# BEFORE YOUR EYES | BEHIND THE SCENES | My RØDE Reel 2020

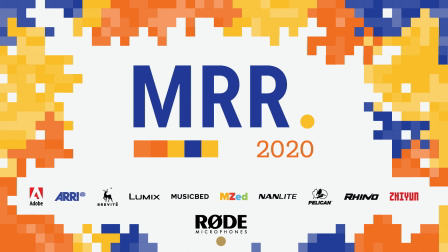(0:01) Testing. 1, 2, testing.
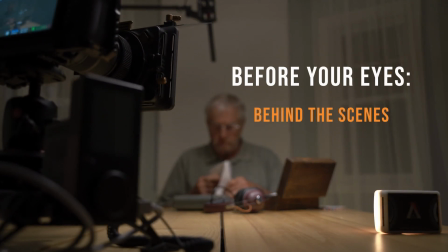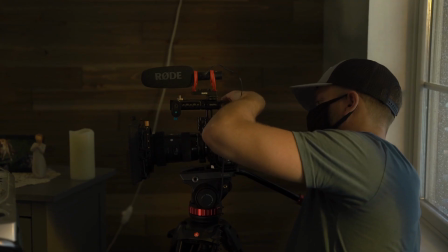(0:12)
Hello, my name is Ryan Margetts. I am the writer and director of Before Your Eyes, and this is a behind-the-scenes look at that film.
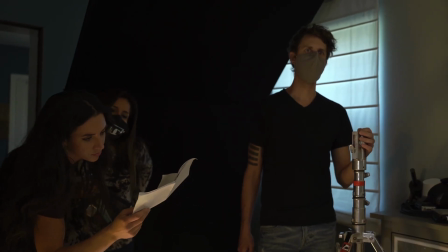(0:19)
When writing this film, I wanted to avoid anything that involved the global pandemic. I feel like that was kind of low-hanging fruit for a competition like this,
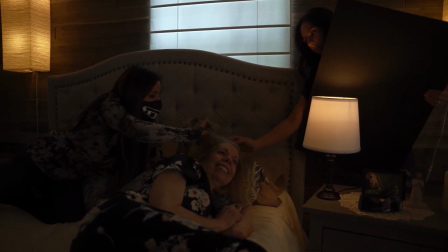(0:27)
and I wanted to kind of take a different approach to something a little bit more optimistic, a little bit more positive,
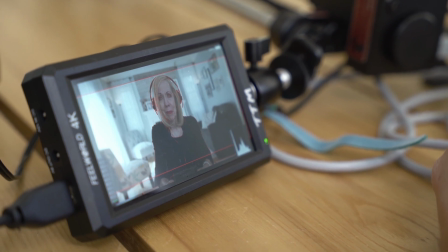(0:33)
but also it applies to the current situation we're in. This film is meant to focus on what we take for granted and how sometimes
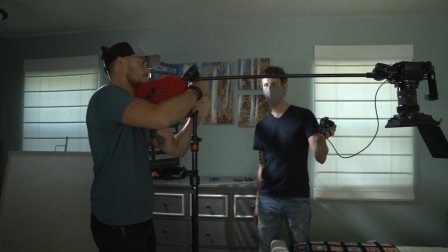(0:42)
we can focus so much on what we've lost that we don't realize what's right in front of us.
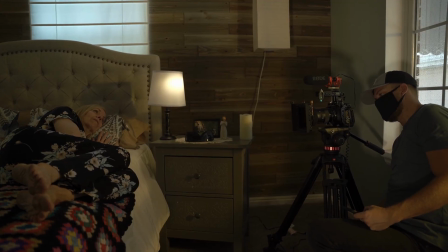(0:47)
There was actually a lot more to this film that didn't make the final cut because of the 3-minute time limit,
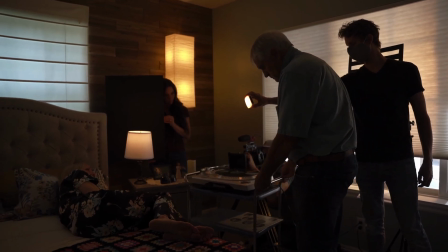(0:52)
but I wanted to visually represent Nancy's loss of vision early on, and the first thing that came to my mind was rain on windows.
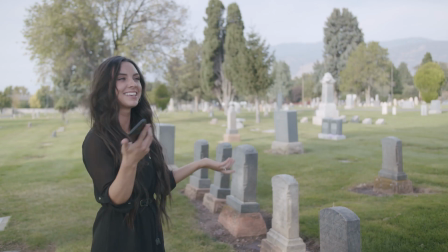(0:59)
The only problem is we basically haven't had a single day of rain the last few months.
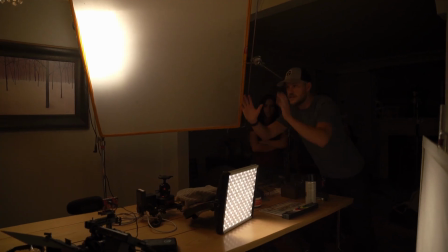(1:04)
So, because rain was such an important visual aspect of the story, I decided to fake it.
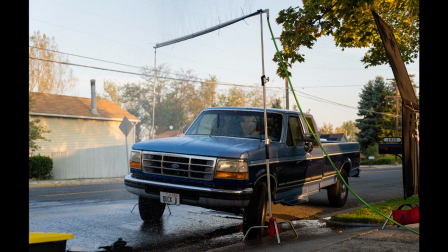(1:10)
So I took a long piece of PVC pipe, capped it on one end, drilled a bunch of holes in it, put an adapter to a hose on the other, zip-tied that to a pole,
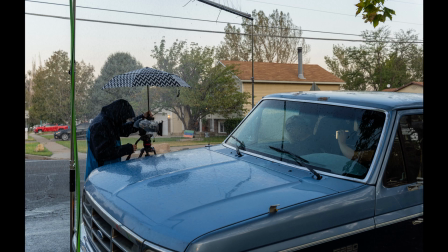(1:17)
and attached that to 2 C-stands so that I can control the height.
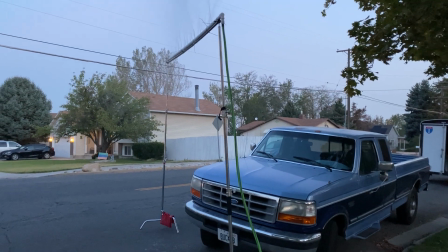(1:20)
We shot the scene just before sunrise to keep the sky as flat and moody as possible, and flagged any sunlight that was bleeding through.
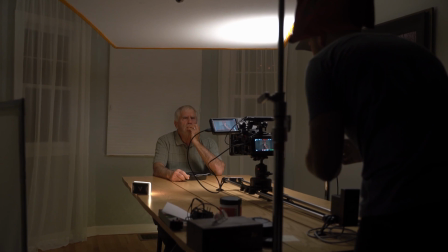(1:27)
We shot the film using the Blackmagic Pocket Cinema Camera 4K with the Sigma Art 18-35mm f1.8 lens.
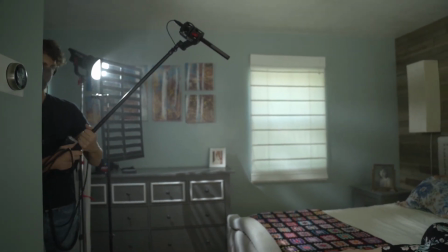(1:34)
For audio, we boomed with the Rode NTG4 Plus shotgun microphone, and I used the Rode Video Mic NTG on the camera for scratch audio.
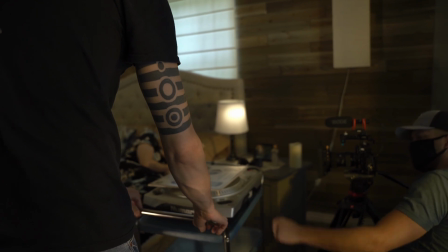(1:43)
We were able to shoot the entire film in one day by scheduling according to our lighting needs. Once we were in the bedroom, we had 4 different lighting setups.
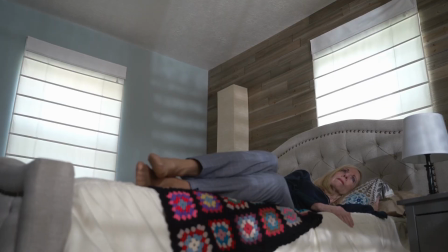(1:50)
To add some dynamics to the lighting, especially during the rain scene, I took a piece of poster board,
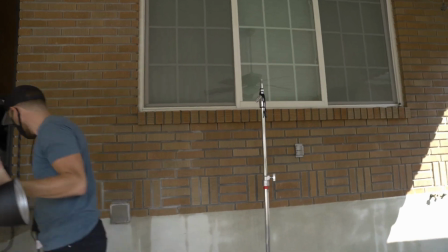(1:55)
cut slits in it to simulate a blind or shutter effect, set up an aperture 120D outside the window,
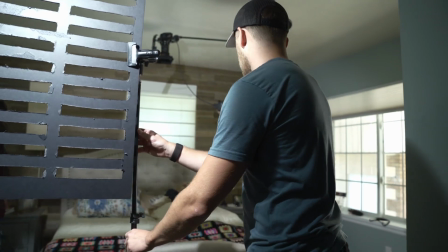(2:00)
and shot it through the fake rain and the poster board. For the early morning shots, we had the light source coming from a different direction, but still shot it through that homemade window cookie.
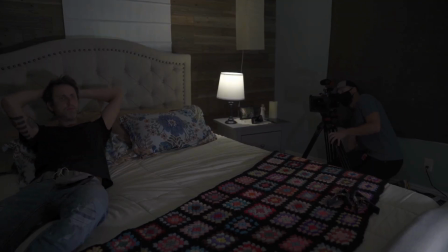(2:08)
For the night scene, I used a programmable RGB light bulb in the lamp, and then 2 Aperture MC RGBs,
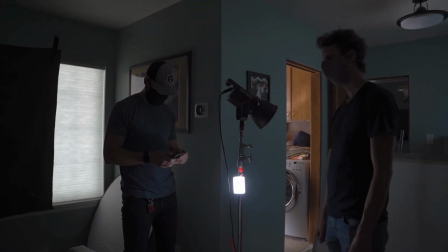(2:14)
one mounted to a C-stand on the TV effect, the other sitting on the bed reflecting up at Cal's face with a blue light. This is my favorite frame in the film, and we lit it by magnetically mounting 2 Aperture MC lights set to
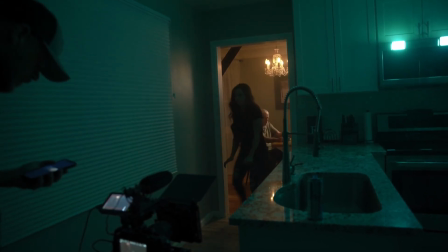(2:26)
a cool green temperature onto the microwave in the kitchen to give that glow.
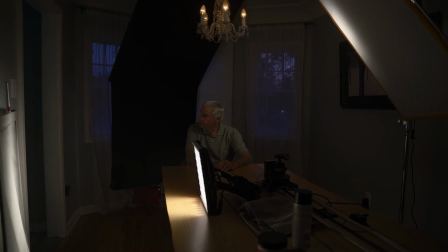(2:31)
We also used 2 Astra light panels set to 3200 Kelvin, one as a high source edge light and the other bouncing low off the wall.
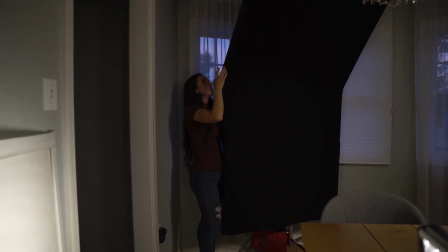(2:39)
To keep that shadow on Cal's short side and to prevent any unwanted bounce, we put a 4x4 floppy against the wall on that side.
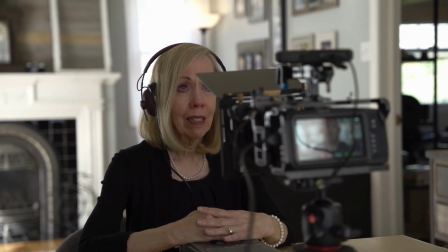(2:46)
We couldn't have made this film without the incredible acting of Vicki Robinson and Walter Platz,
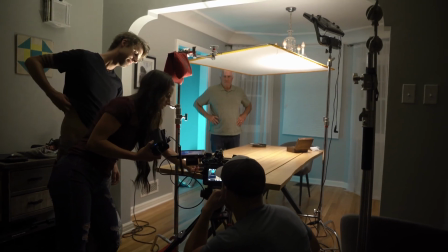(2:50)
the incredible hard work of my small crew, and the beautiful original score by my friend Mike McClellan.
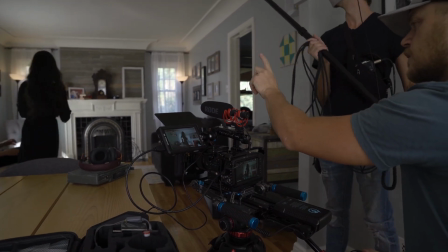(2:55)
Thank you so much for watching, and don't forget to subscribe to my channel to stay up to date.